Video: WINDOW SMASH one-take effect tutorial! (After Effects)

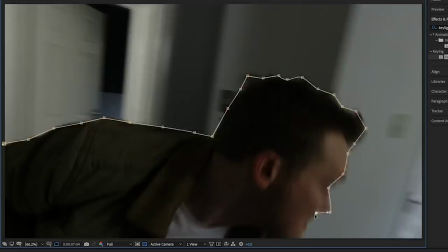Next I used the pen tool to create a mask around the figure running into the room.
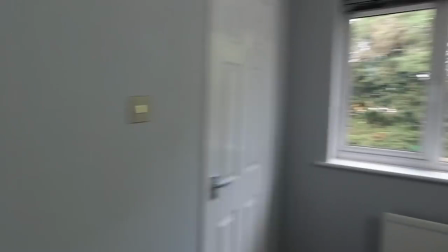This means that now we have the figure running into the room as a completely separate layer on top of the shot of the empty room facing the window.
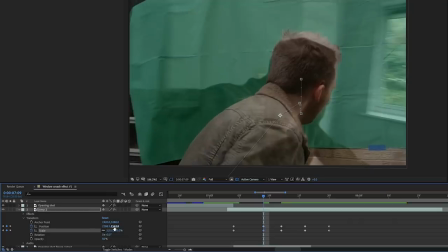Next I took the shot of me performing the jump outside and tried my best to line up the figure in this shot with the figure inside the room. This is because at some point between the whip pan and the window we are actually going to do a subtle blend to get from one figure to the other.
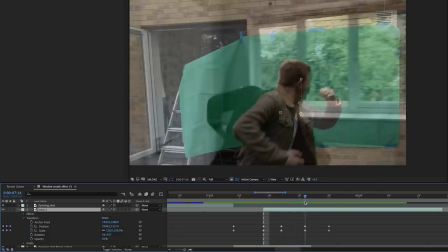Once I'd lined up the figures pretty well and thought I had the timing pretty good with jumping towards the window,
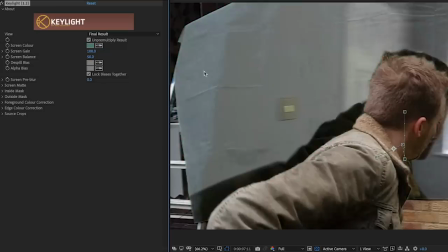I used key lights to get rid of the green screen and refined the matte a little bit using the settings under screen matte.
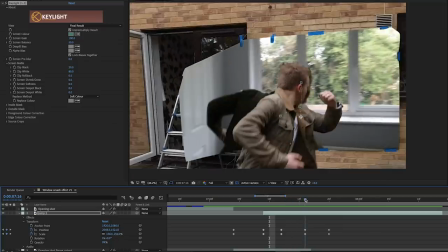This provided a pretty clean key around the figure. Of course the problem was that the green screen wasn't nearly big enough so I had to mask out the rest of the
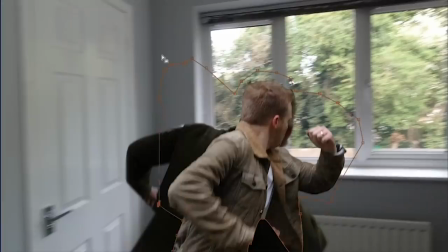figure again using the pen tool and you could probably also use the rotoscope tool for this if you prefer.
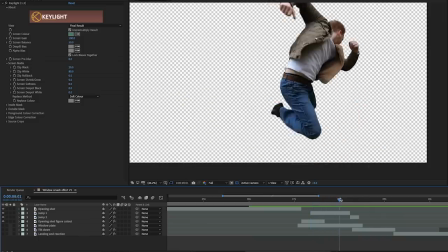This now gave me a clean layer of the figure performing the jump which I could drop in over the layer of the window.
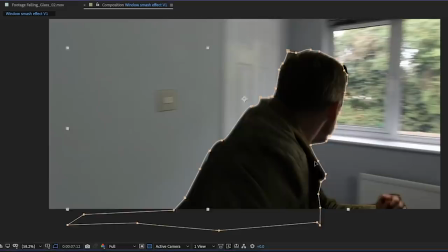I had to do a quick bit of colour correcting to darken it right down then I started doing a bit more creative masking to blend the two figures together
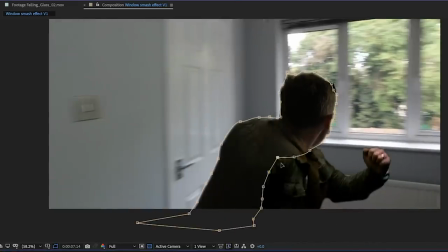so that there isn't a single frame where one changes to the other but you've already started to see the second figure before the first
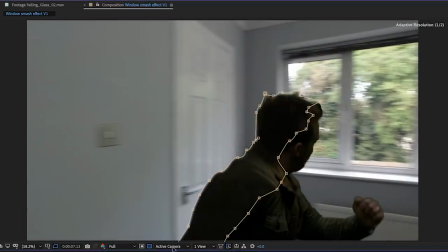one has ended. So this was just down to a lot of trial and error and just trying to make the movement look smooth.
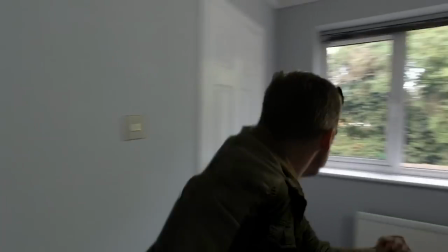So after a while I'd got that to a pretty good point where one figure changes to the other and you can't really
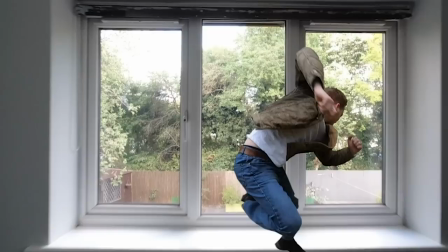see the change and I raised the brightness back to its normal level when the figure gets closer to the window.
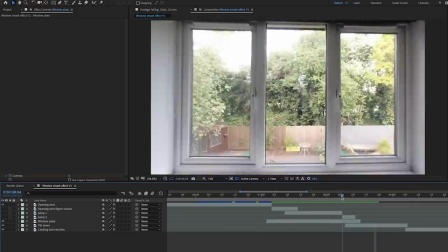Now I didn't actually use the real view out of the window, partly because it's actually three windows and it has these plastic pillars down in the middle.
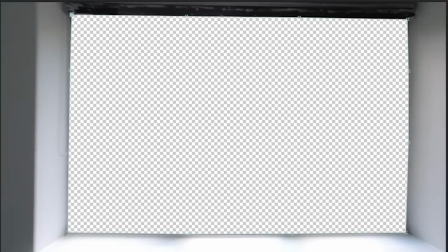So I cut out the entire window right down to the windowsill using the pen tool and keyframed it.
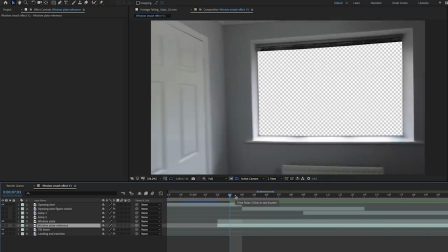This now gave me the shot of the empty room but with no view visible through the window.
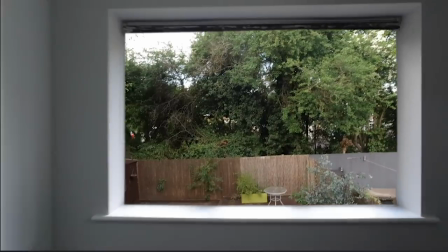What I could then do was take a freeze frame of the beginning of the tilt down shot and actually use that as the view that is going to appear.
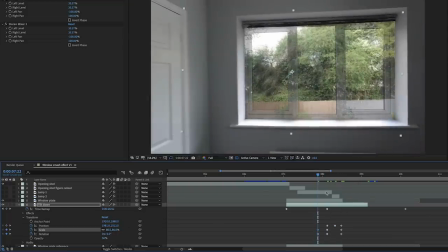So now I could basically line up the freeze frame of the view over the original view through the window.
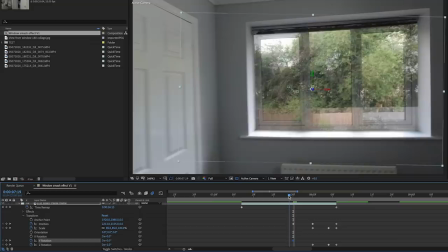So I just worked backwards and manually keyframed the position and the scale. And as the camera started to move around the corner and the image wouldn't have looked realistic,
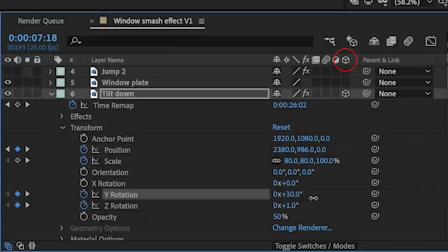I turned on the 3D effect and keyframed the Y axis to actually spin the image slightly.
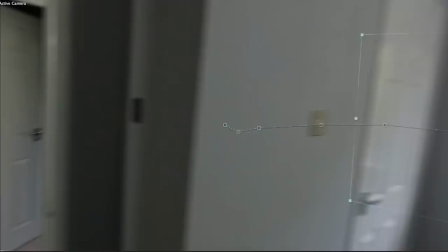Finally, a bit of colour and motion blur helped make this look like it was an overexposed view through a window at the beginning of the shot.
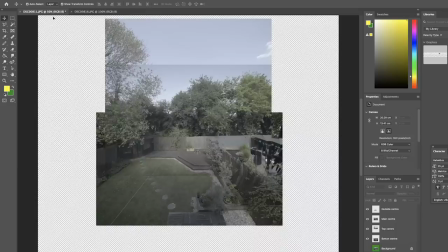On a side note, if you think the freeze frame isn't wide enough to cover the edges, you could build a digital extension to this by taking multiple photos in different directions.
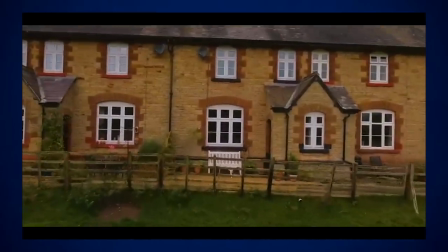And if you want to see how to do that, watch my tutorial on how to transition from a drone shot to a gimbal shot when you move through a window,
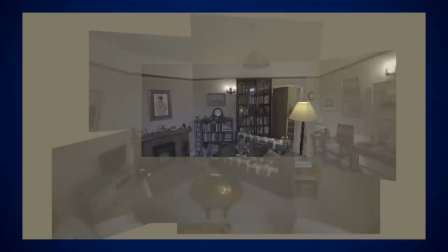because it's exactly the same process I did for the interior in that video.
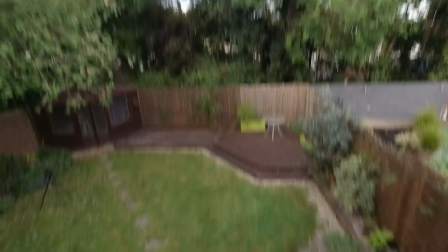Once the camera is through the window I could then unfreeze the tilt down to match the angle of the shot of the figure landing.
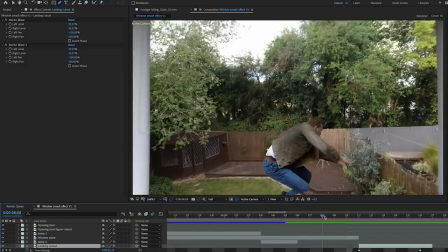So now I had to find a way of blending the green screen figure back to the figure who lands on the ground.
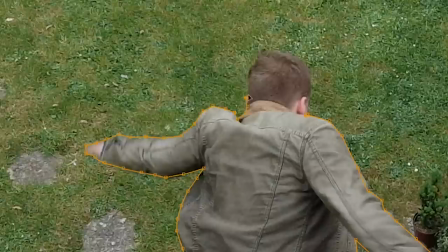So I masked out the figure that was about to land on the ground and keyframed it upwards to line up with the other figure.
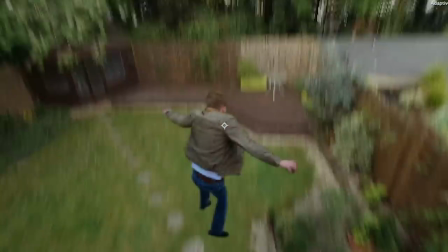And then I just had to do a lot of trial and error trying to blend the two figures together.
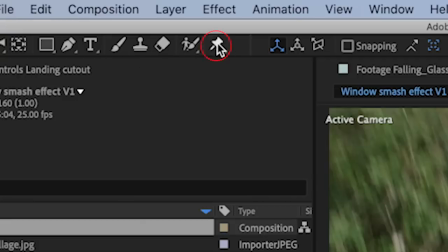You might be able to stretch and squash one of the figures, or you might want to use the puppet pin tool where you can actually manipulate different parts of the figure in different directions.
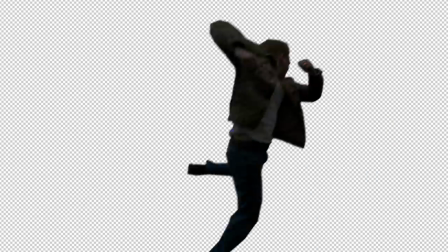So now I basically had the real figure in the building morphing into the green screen figure, morphing again into the figure landing on the outside of the building.
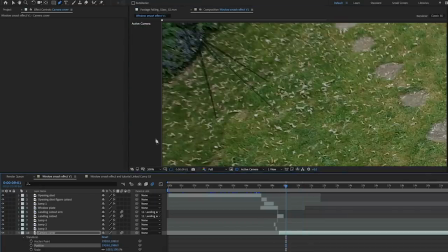Next, I just covered up the ladder and the camera tripod by using part of the clip where they weren't there to create another layer to sit on top.
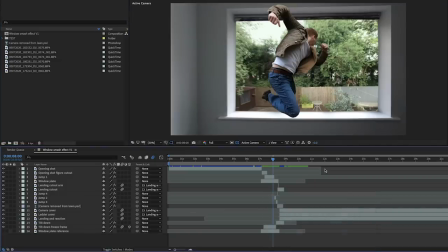Next, I created some breaking glass by adding a new solid and just made it very, very light blue.
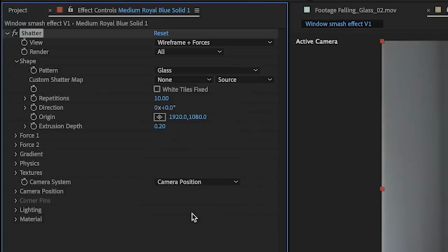I then added the Shatter effect, changed the shape from bricks to glass, changed the repetition to 50, the extrusion depth to 0.1, and then under physics I changed gravity to 10, and then I keyframed the radius from 0 to 0.4 about 10 frames later.
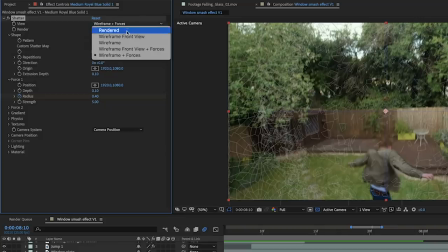Then if you change the view to rendered you will see what After Effects has created.
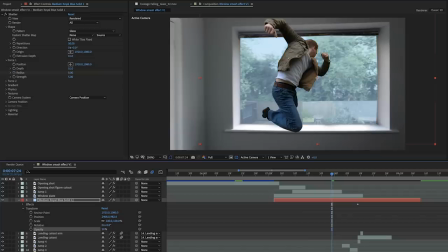This gave me a fairly basic Shatter effect on the solid, so now I just turned the opacity right down to about 30% to make it transparent and look more like glass,
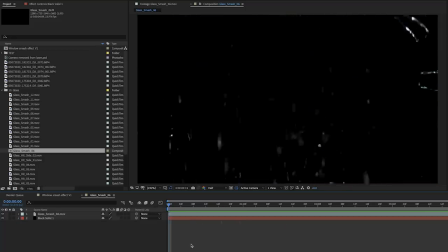and in order to this more realistic I also added some real glass shatter from Video Copilot's Action Essentials which I've had
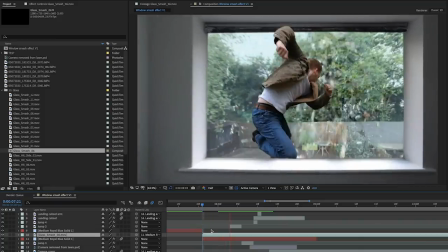for a long time and on here you can actually see some light shining on parts of the glass and it looks less fake because it's a real element.
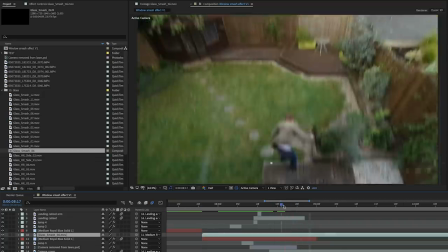Next I wanted to add some pieces of glass landing but I couldn't really find any so I created my own as a layer in Photoshop using
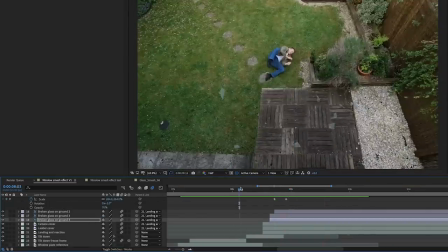some stock images of glass and then cut these out as masks and just timed them to land in various places near the figure.
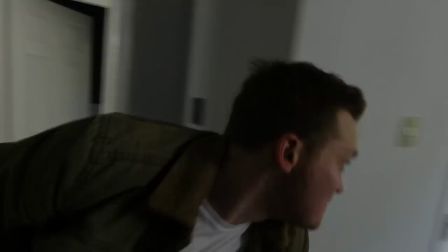As some finishing touches I used a colour solid to create a shadow for the figure running into the room and also another one on the windowsill
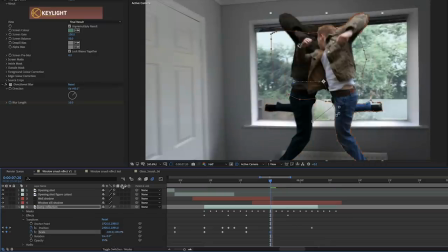and also one under the cutout of the figure landing and then I finally made a very subtle reflection of the figure in the glass by duplicating the
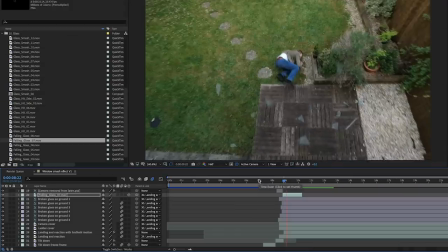jump and just turning the opacity really really low. Finally when the figure has landed I used the wiggle expression tool to add some artificial camera movement.
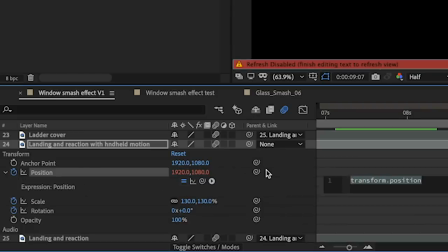If you select your layer and alt click on the stopwatch by position type in wiggle open brackets and type a number this first number is going to denote your speed and then a comma and then a second number which is how many movements you want it to make during that time.
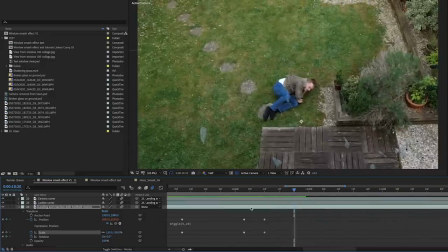And then if you close brackets it will apply that motion. So with a bit of trial and error you can find a speed and a number of movements that creates a natural looking camera wobble.
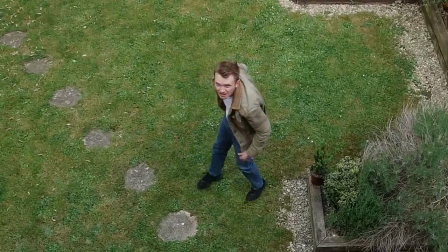And I also added some artificial zooms as if the camera person had reached the window and was zooming in to get a better look at the figure walking away.
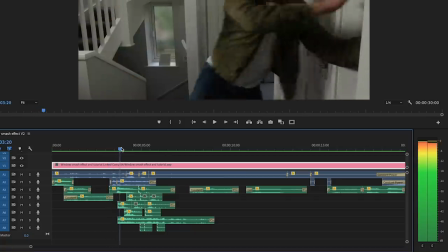And so then it was pretty much down to just sound design.
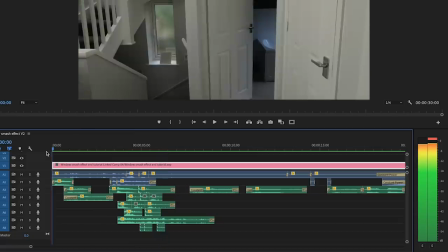I added some loud glass breaking to really sell the window smash and some dinosaur noises at the beginning to give me a really good reason to want to jump
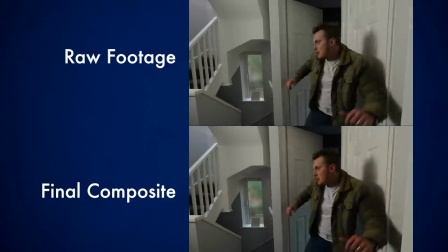out of a window and that is how you jump through a window smashing the glass and landing outside with the camera following the entire
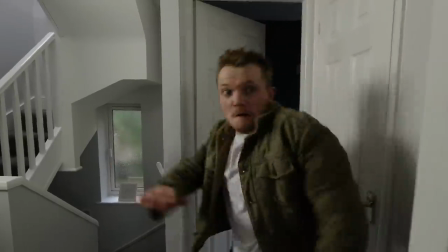action in a single handheld shot. And if you enjoyed this one why not drop a comment for what Hollywood effect you would like to see recreated next. So guys I really hope you enjoyed that, please hit that subscribe button and you will see some more of these. I have been Steve from Unexplored Films and I will see you next time.